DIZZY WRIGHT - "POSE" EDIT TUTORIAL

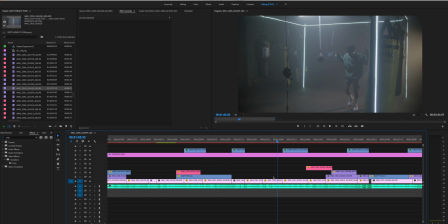33:21 Same clip, it's directly duplicated, so if I delete, it's just a more zoomed in clip.
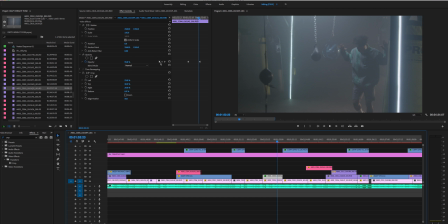33:27 And then all I simply did is I created a keyframe on the movement of his hands. And so I went from 0 to when he hits that movement to 100%.
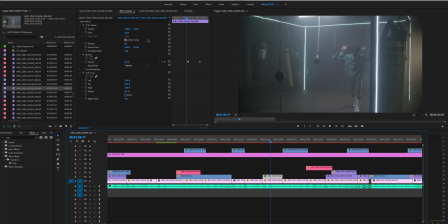33:47 And then I simply change the blend mode so you can kind of see it.
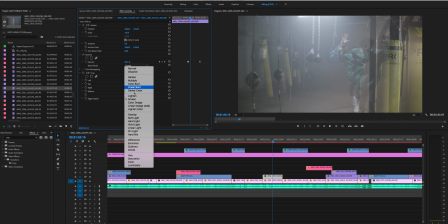33:54 See both, right? Actually, I think I did lighten. Let me go back to lighten. Yep, lighten.
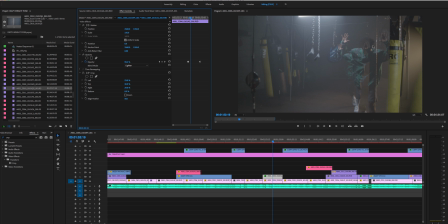34:00 So now we have this overlaying kind of layer here where he's zoomed in a little more, but then you have to crop it. So I threw on the crop effect, and then I cropped to the left, which brought it in over here. Then I cropped it to the right, because right now it looks messy. So you need to crop out all this extra junk and just have him cropped out.
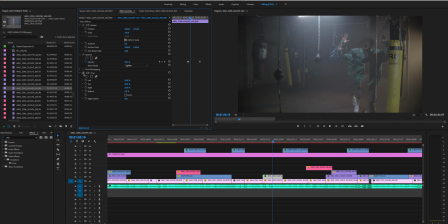34:20 So once I apply that crop that I did, you can see it gets rid of all that extra stuff and just crops him. And then you want to add that edge blur, because if you don't add an edge blur, it just kind of gives a hard line. So just play with the edge blur right here until you find like a good little layer, and then that's it.
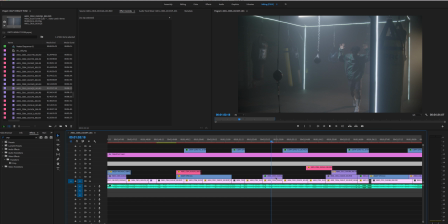34:41 Hold on real quick, it's going, what did I do different here? Oh, there we go. I'm on the wrong. I accidentally made 2 keyframes here, trying to show you guys.
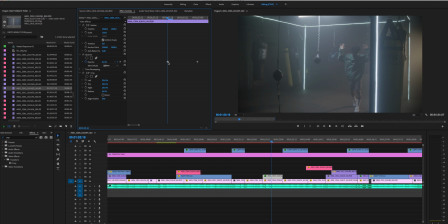35:00 Let me delete this one. Cut. There we go. All right, so keyframe. We want it to come from nowhere and all of a sudden show up.
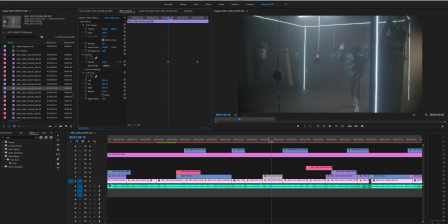35:12 So we go from, again, 0 to 100. So all of a sudden, it fades in and gets bigger. Super easy, super simple.
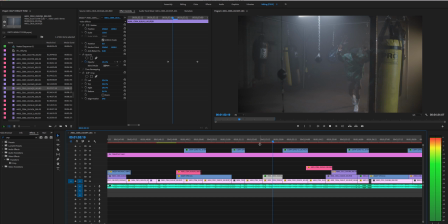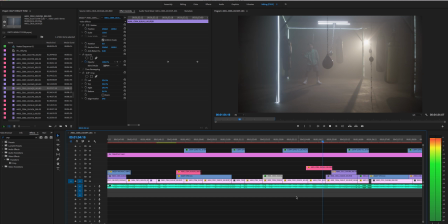35:32 So just thinking critically like that when editing.
Yo, man, I might make your knees touch your chin.
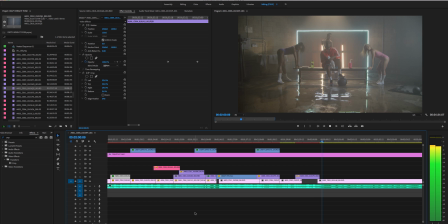35:39 With the pose, let it begin. Drop that so high, get contact.
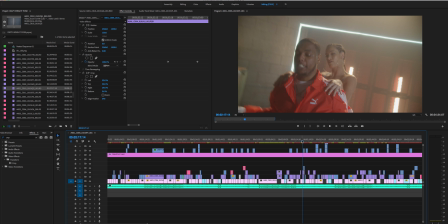35:48 Kona! Sorry guys about my dog. Kona, come here. Relax. So going forward with editing, that's pretty much all the effects and everything I've done in this video.
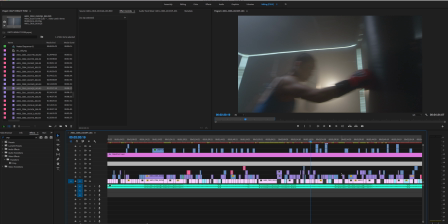36:00 So now I kind of get into color, because for Jazz's video or part here in the verse,
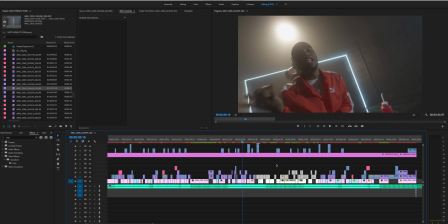36:06 I really didn't do much anything different editing wise. It's all the same kind of effects, the digital punches, the light flashes, the speed ramps,
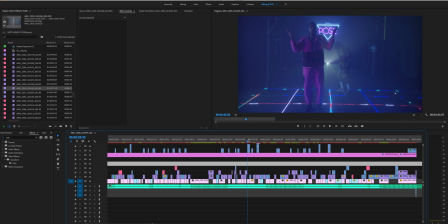36:15 same kind of thing here, the overlaying the different light leaks and light filters and different things like that. And so basically now I just kind of want to get into color with you guys and show you guys how I color and how I colored this video and the different effects I used on it.
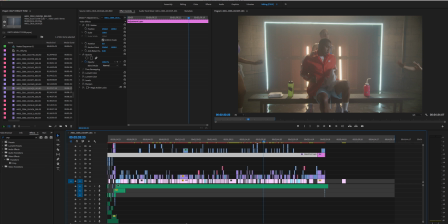36:32 So again, like I said, now you're going to throw in your adjustment layer. The adjustment layer is where I do all my coloring. You can then go back in and adjust certain clips if you want to color certain clips a little more directly, but the adjustment layer makes sure that all your clips below have the same color grade attached to them.
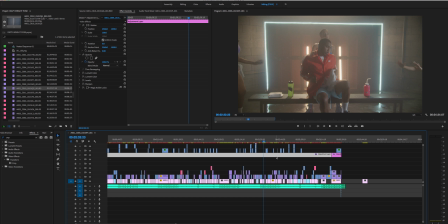36:52 You want an even, consistent color grade with your adjustment layer. So the first thing I did is I came to the effects, came into the lumetric color, and I'm going to go down the color correction and drag on the lumetric color.
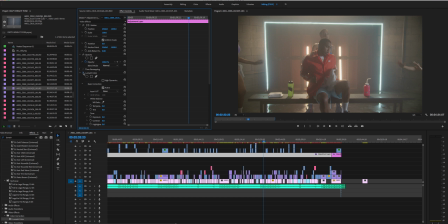37:07 So the first one is right here. I'm going to apply that just so you can see the like kind of before and after. Give it a second here. So there is before, the raw red footage, and after.
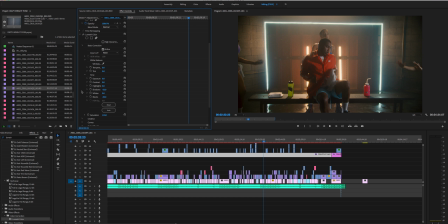37:21 Before, after. Now I'll go into what is actually on this lumetric clip. So basic correction, I took the shadows down to a -52.